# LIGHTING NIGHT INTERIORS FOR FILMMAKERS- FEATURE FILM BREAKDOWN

camera speeds. Alrighty, podcast and YouTube friends, we are doing a night interior breakdown, and the title of this episode is how to fight the flatness. So what I mean by that is many times if you're shooting anything, it could be day interior, day exterior, night interior, night exterior. If you aren't looking at the whole scene in a three-dimensional shape, things can start to look really flat. And in this instance, we're going to be going over a night interior scene for a feature film that I was on this year. And one of the main things is to, how do you fight the flatness, right? And a big part of that is, number one, the location has to be situated in such a way where you can, achieve non-flatness with lighting and through set deck and art direction and things like that. Number two is obviously the blocking, right? You have to know where your people are going to be. But number three is the lights, right? The resources, the fixtures. Do you have enough resources, lights, grip to be able to put things overhead, to be able to put a larger light on a stand, and to be able to flag off, say, a portion of window that you don't
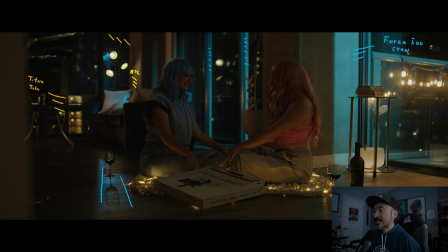(1:19)
need, right? So we're gonna hop into this nighttime exterior, and let me see if I can go full screen on this guy in Resolve. So we have two people that are basically sitting down, and their minds are being synced, right?
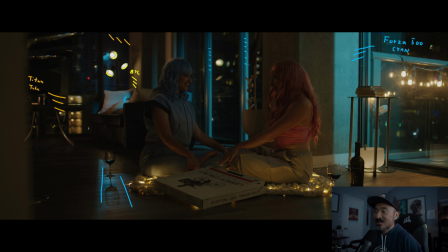(1:34)
Is sort of like the idea here. So we have sync here and a sync here, all like VFX and such things like that. Anyway, so right now what you can look at is the foreground does look a little bit underexposed.
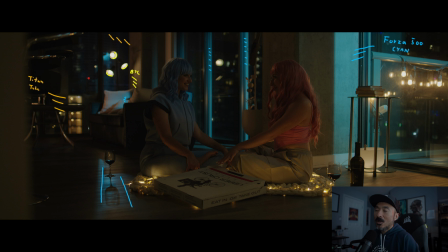(1:51)
However, on the day, what we had essentially were a couple things. So we have a Forza 500. I'm also going to leave a page on my website where you can see the
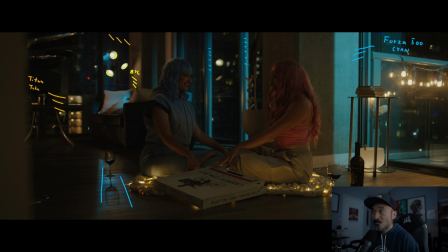(2:06)
JPEG breakdowns where I've listed all this stuff, like where the lights are, what kind of lights we have. We have a Forza 500 with I think we had like a quarter and a double cyan on it as our essentially giving our
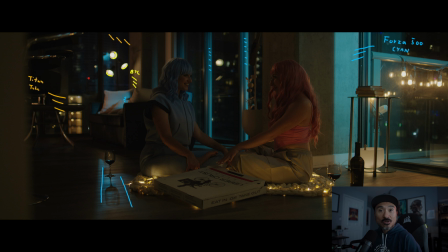(2:21)
exterior motivated light source, right? So like sodium vapor, if you like that, if you want to go tungsten, right? I didn't want to go tungsten because we already had tungsten inside. We had these bulbs or practical bulbs that were part of the location that we were at.
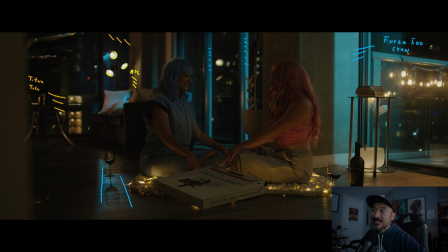(2:34)
We have fairy lights, so we already have a lot of tungsten inside. I needed something to separate them out, and so one thing I like is cyan. Not necessarily, teal can work too, but I like cyan because it gives it a little bit something where, like, you have those rickety parking garage neon signs, right, that are sort of like cyan colors.
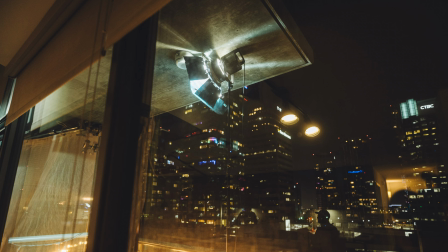(2:53)
So that's sort of what I'm playing off of is a LA street vibe. Okay, so we have 500 with cyan with the Fresnel and barn doors.
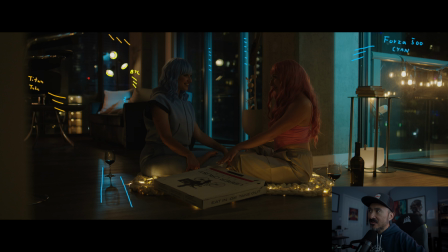(3:01)
That's giving us this. It's giving us a little bit of highlight here on the edge of the windows. So here, edge of the windows. So here, a little reflection here. And then this is bouncing off of the windows, and that's giving us this shape here with the wine glass, right?
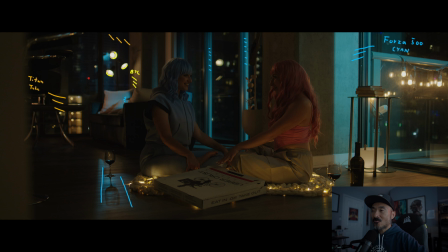(3:17)
So that is that for the our main source of kind of how do we create contrast here? How do we fight the flatness, right? Because if you can imagine, if you didn't have any of these highlights, it would just be black.
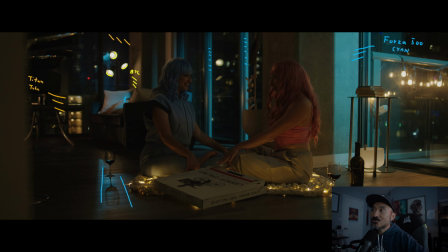(3:30)
It would just be dark. Rather than being able to salt and pepper the image, rather than being able to go from light to dark and then from light to dark, it would just be black and darkness and very flat. So that's one way how we fight the flatness.
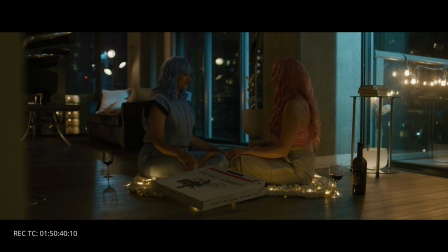(3:45)
This might be a pretty long one, so I might break this up into two parts, like a part one and part two. But anyways, going back to our talent here.
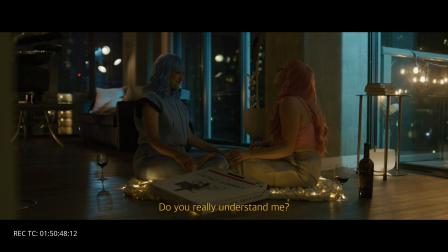(3:52)
Luckily, this wide shot is just used for an establishing shot. It isn't used much throughout the rest of the scene, but on top of that,
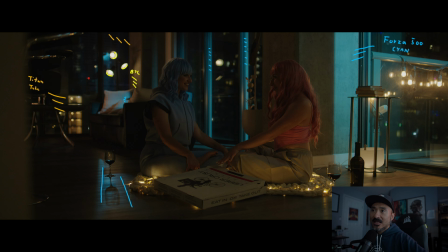(4:01)
we have, what else do we have? We have B7Cs in here, as you can tell. So we have aperture B7Cs. I think these were set to like 3000 Kelvin, something like that. I was trying to match them with these practicals here. These practicals, unfortunately, they weren't working with a dimmer.
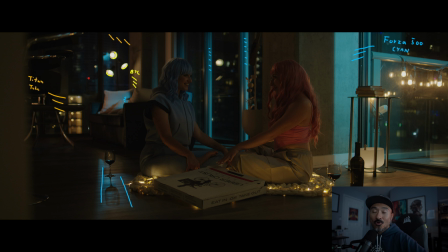(4:18)
And I also needed, just, again, more highlights in the background to help fight the flatness. So we decided to keep these on, and I did my best to expose for these bulbs. I couldn't control the intensity of them, and I think they were like, you can tell too, they're just on like the edge of clipping.
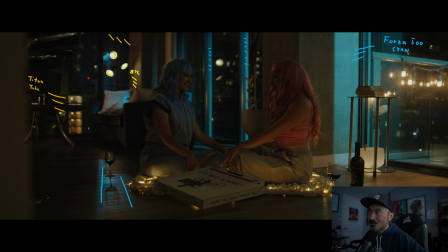(4:36)
They're like right there, but they're not fully clipped. You can still see some of the actual bulb here, the actual filament, I mean, right? I think we also had a what is it called, the aperture, the little square ones, the MC.
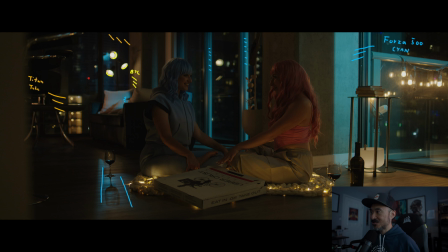(4:52)
Yeah, we had I can't even right with this thing. I need one of those tablet things. I have an MC here. Otherwise, this other fixture art direction piece would just be, not illuminated, right?
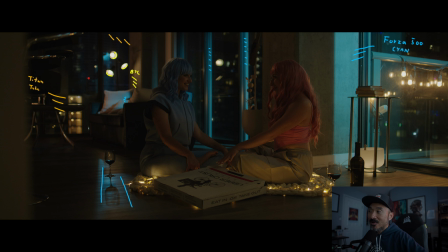(5:06)
So how can we fight flatness, right? Again, it's just about creating layers of contrast through exposure or through color.
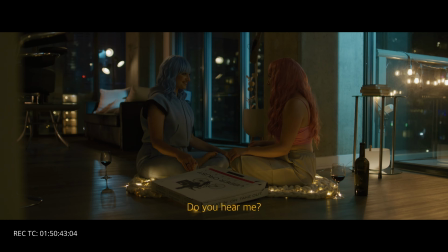(5:13)
We also have a Titan 2 parked way in the corner here,
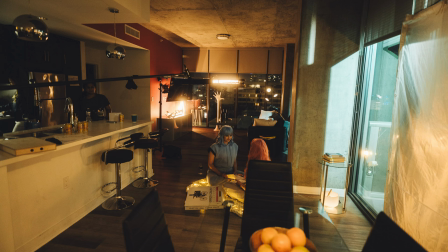(5:18)
the far corner, and that's giving us this illumination here, a little bit on the, I think this is
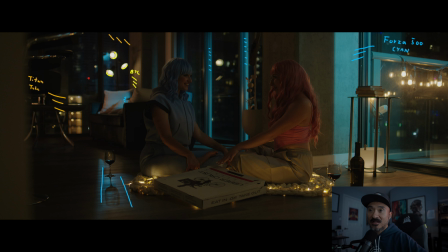(5:26)
the reflection of like a table or something like that, but we also do have a coffee table here. So we're giving a little push here. We're also getting just a little bit of push here. And then we also do have a Titan tube overhead with the grid,
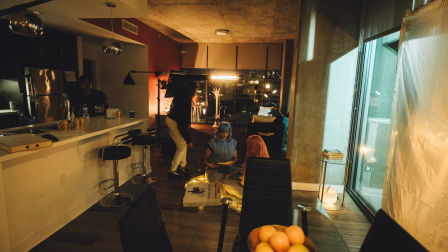(5:39)
and that's mimicking this same like warm color tone, right?
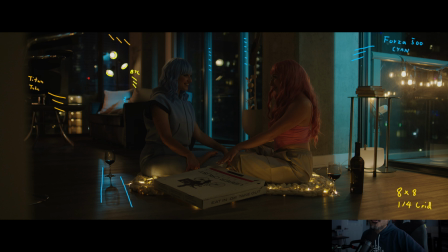(5:44)
We also had a light mat overhead. We also had a light mat on the day, but I felt like the light mat would, like, ideally you do this, right? You have all this stuff set up, right? And then you're like, oh man, this thing still looks under. So one of two things: one, you can use a light, or number two, you can use power windows in the grade, which is what I opted to go for.
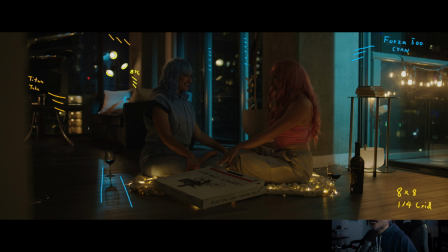(6:04)
I think because we just didn't have enough grip on the day or something like that, because I had another baby boom set up on far camera right, because you just have rows of windows. So I had my gaffer, I think we put up an 8x8
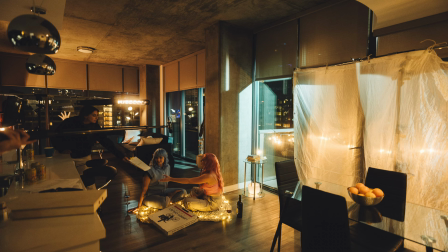(6:22)
of quarter grid to flag off like a half section of the windows to help diffuse the light a little
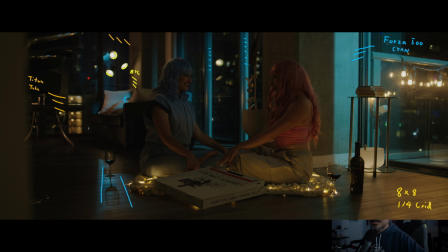(6:29)
bit. And I think we just ran out of fucking, boom arms and stuff, but ideally you would put something upstage, so we could have put our light mat. We had a light mat +3. We could have put that upstage, and then brought at least some little backlight or some edge light on them.
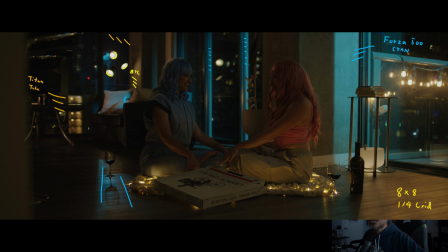(6:46)
But I decided, let's just save it for the grade, because everything else is ballpark like here. All you have to adjust is essentially the key here, right? Okay, that is our Y. Let's go ahead and come in.
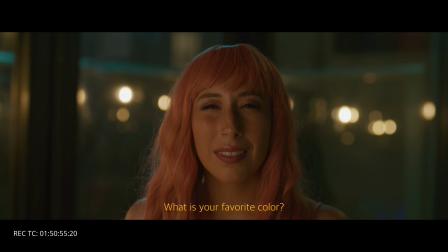(7:04)
So we do a little, I think they did this movie is not out yet, so hopefully I don't get in trouble. They are in the first stage of post-production. But anyways, we're going in for some close-ups here. Okay, so our first close-up.
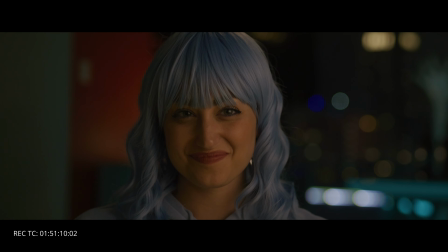(7:17)
Oh, do we get some focus here? Let me see. I think we were also shooting this on the Red Komodo
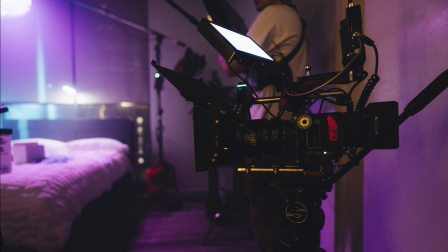(7:26)
in 6K and with the Sigma full frame primes, as well as the Cine primes, as well as the 18 to 35. I think I was using some glimmer glass as well, like an eighth of glimmer glass and quarter on some shots. But anyways, a little side segment. If you're looking for some new tracks for your client work, for commercials that you're shooting,
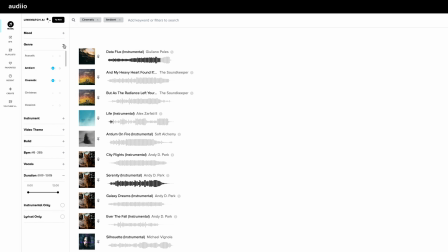(7:48)
could just be for a short film or music video that you're producing, that you're directing, the folks over at Audiio have you covered. From a multitude of genres to being able to search for different tempos
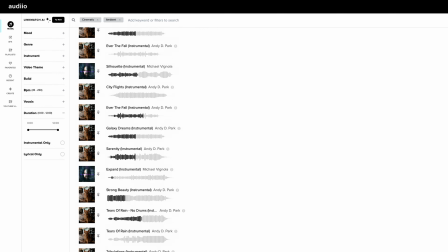(7:59)
and also have a more clean and easily accessible user interface,
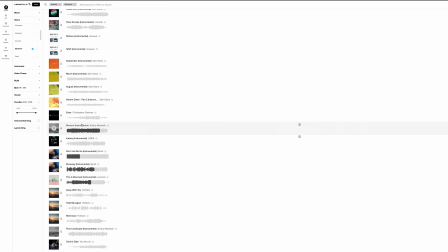(8:04)
Audiio has been one of the best platforms I've used in the past few years.
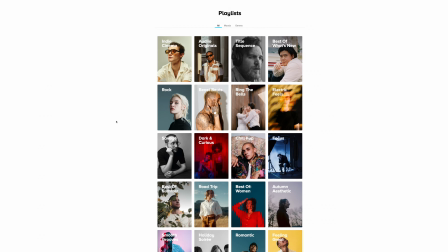(8:08)
I'll leave a link in the description down below for 70% off your first year of Audiio Pro. And again, all the licenses will be there for your projects, for your client work, and everything that you can imagine.
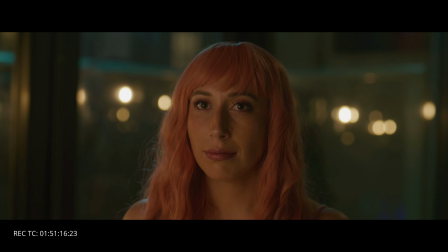(8:19)
So those practical bulbs that we see here, right? Again, how can we fight against the flatness, right? We need little specular highlights, right?